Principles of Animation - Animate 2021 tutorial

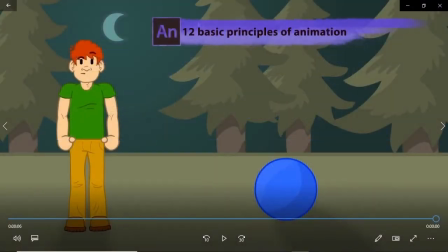There are 12 basic principles of animation you need to know about for the exam. This doesn't mean you will necessarily do all of these within Animate, but for the exam know about these principles and their characteristics. First we have Squash and Stretch. This adds a realistic effect to an animation, like when someone is pressing down on an object or, as we see here,
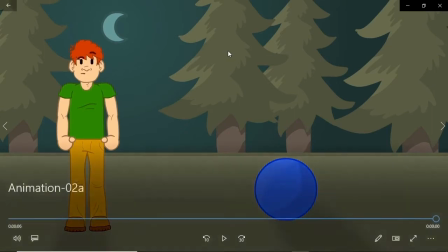a ball stretching as it nears the ground and then squishing when it hits the ground. Overlapping is a type of animation in which you have two or more objects animating at the same time.
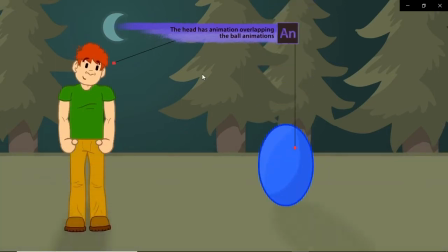Look at the character's head move with the ball. That's overlapping.
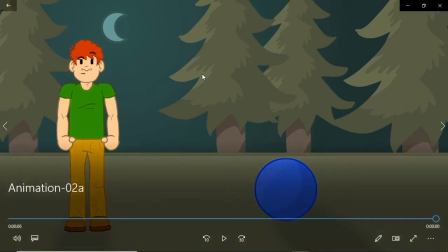Straight ahead action is animation that works from start to finish, like someone running to catch a train or something of that nature.
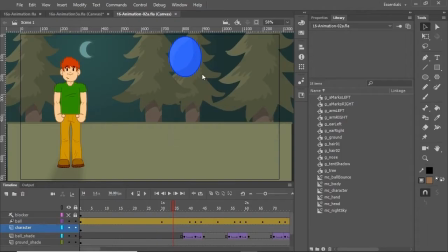Animate lends itself more to pose-to-pose animation, a type of animation in which you build certain points to get to, and then animate in between those points. Take another look at this bouncing ball in the actual animate file.
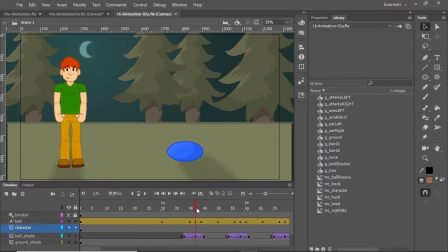We have a starting point, a point in which the ball hits the ground, and another point in which the ball is up here. We will get into the minutia of how animate does this later, but you see these dots on the timeline? Those are keyframes. Keyframes signify a change in action within an animated movie such as this one.
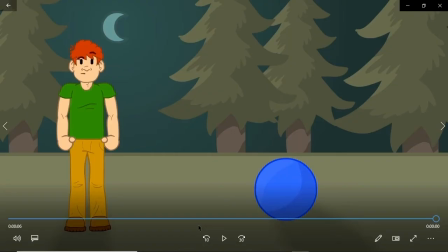Next we have anticipation.
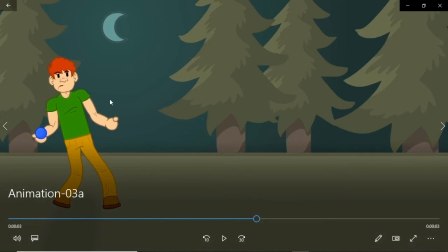You can think of it as a pre-motion of sorts. For example, when someone goes to throw a ball, they don't just throw it.
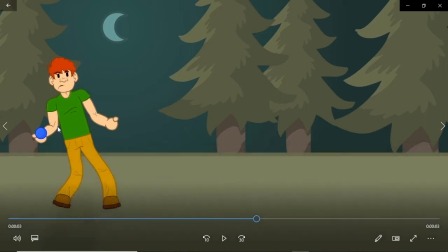There's always a bit of a wind-up, which is the anticipation part of an animation. We watch this and think, oh yes, someone's getting ready to throw a ball. Hence the term anticipation. The other animation principle we see here is follow-through.
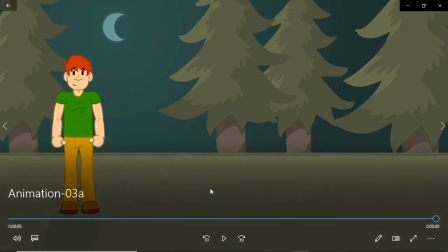Follow-through action is a type of animation in which one piece of an animation triggers others.
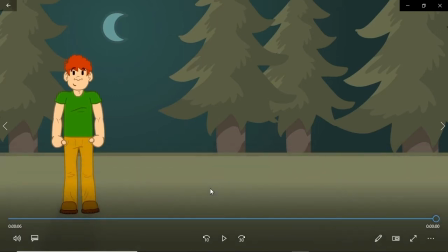Think inertia here. Someone pushes a gas pedal, an engine revs, and then the car moves.
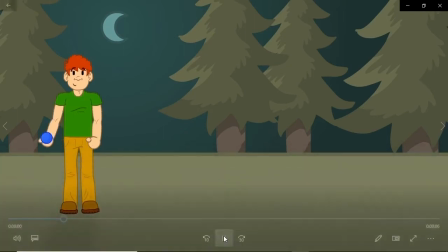The car doesn't just move by itself. Someone lets go of a ball.
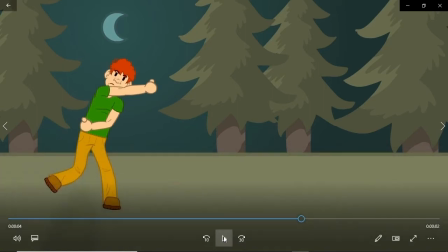The ball moves. That's follow-through. Secondary action is the act of animating parts of a character with the idea that those actions will support the main action.
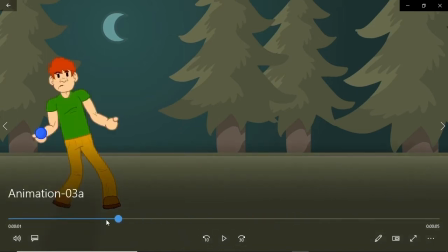Let me go back to the act of throwing a ball. If the animation of throwing a ball is considered to be a main action, then what is done animation-wise to the person?
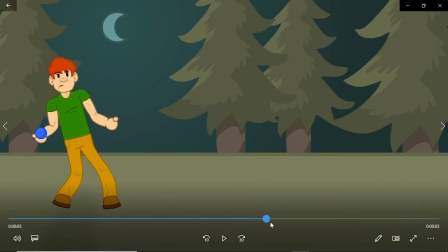The looking at the target, the wind-up, the rearing back, the throw, those are all secondary actions to support the main animation. Somewhat related to a secondary action is timing. Here's a question to answer when setting up animation. How realistic do you want it to look?
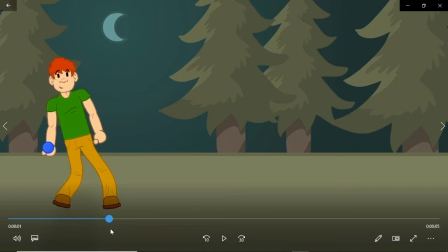The more realistic the animation, the more you want to set up the timing of the parts of the animation to mimic real life as much as possible. For example, for someone winding up to throw a ball, you may delay the timing for added effect, but too much so and it will not seem realistic.
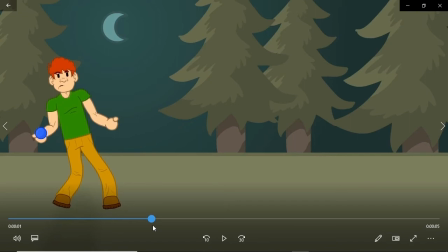Even the slowest of throwers eventually get rid of the ball. On the other end of the realism spectrum, we have exaggeration. You ever see those cartoons where someone gets pulled by the nose and the nose grows forever and ever? That's an example of exaggeration.
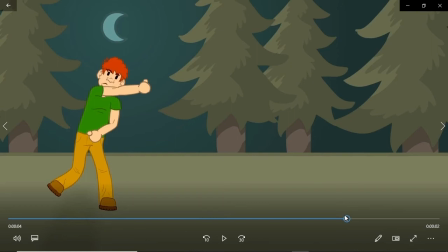You can use this as a point of emphasis within an animation, or maybe you want to use this is a teaching tool, as in what not to do in a situation, for example.
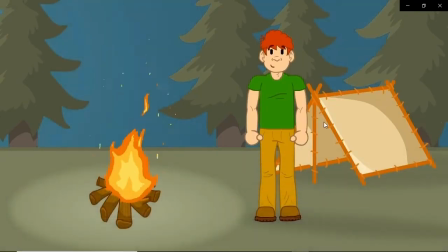Staging is the context used to help someone understand an animation. Take a look at this example.
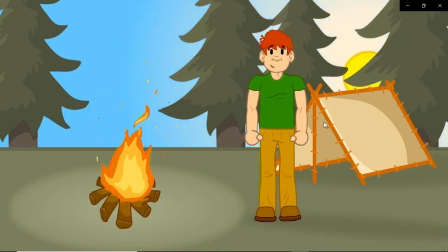The sky turns lighter as the Sun rises.
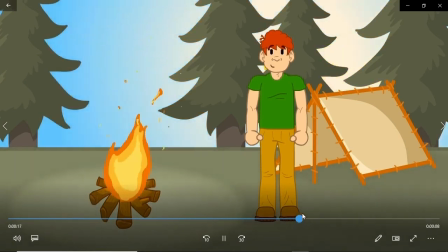In this context, the sky sets the stage for the Sun.
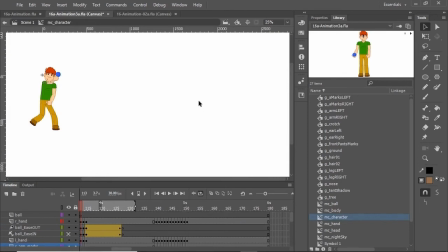Slow in and slow out, as you may have guessed, deal with the speed of animation in certain stages. In animate, we call this easing in and easing out. In this animate file, we have an example of each.
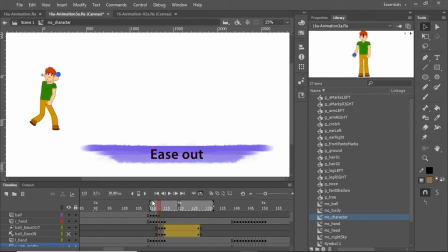Right now, this is set to ease out, and if I loop this, the ball slows down near the end. If I change this to ease in, the ball is slow at the beginning and speeds up.
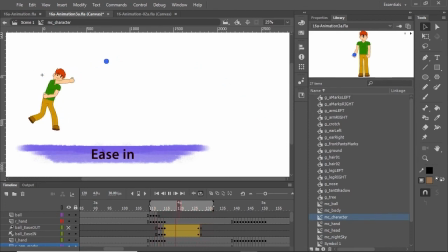Part of animation is making sure you choose a realistic option.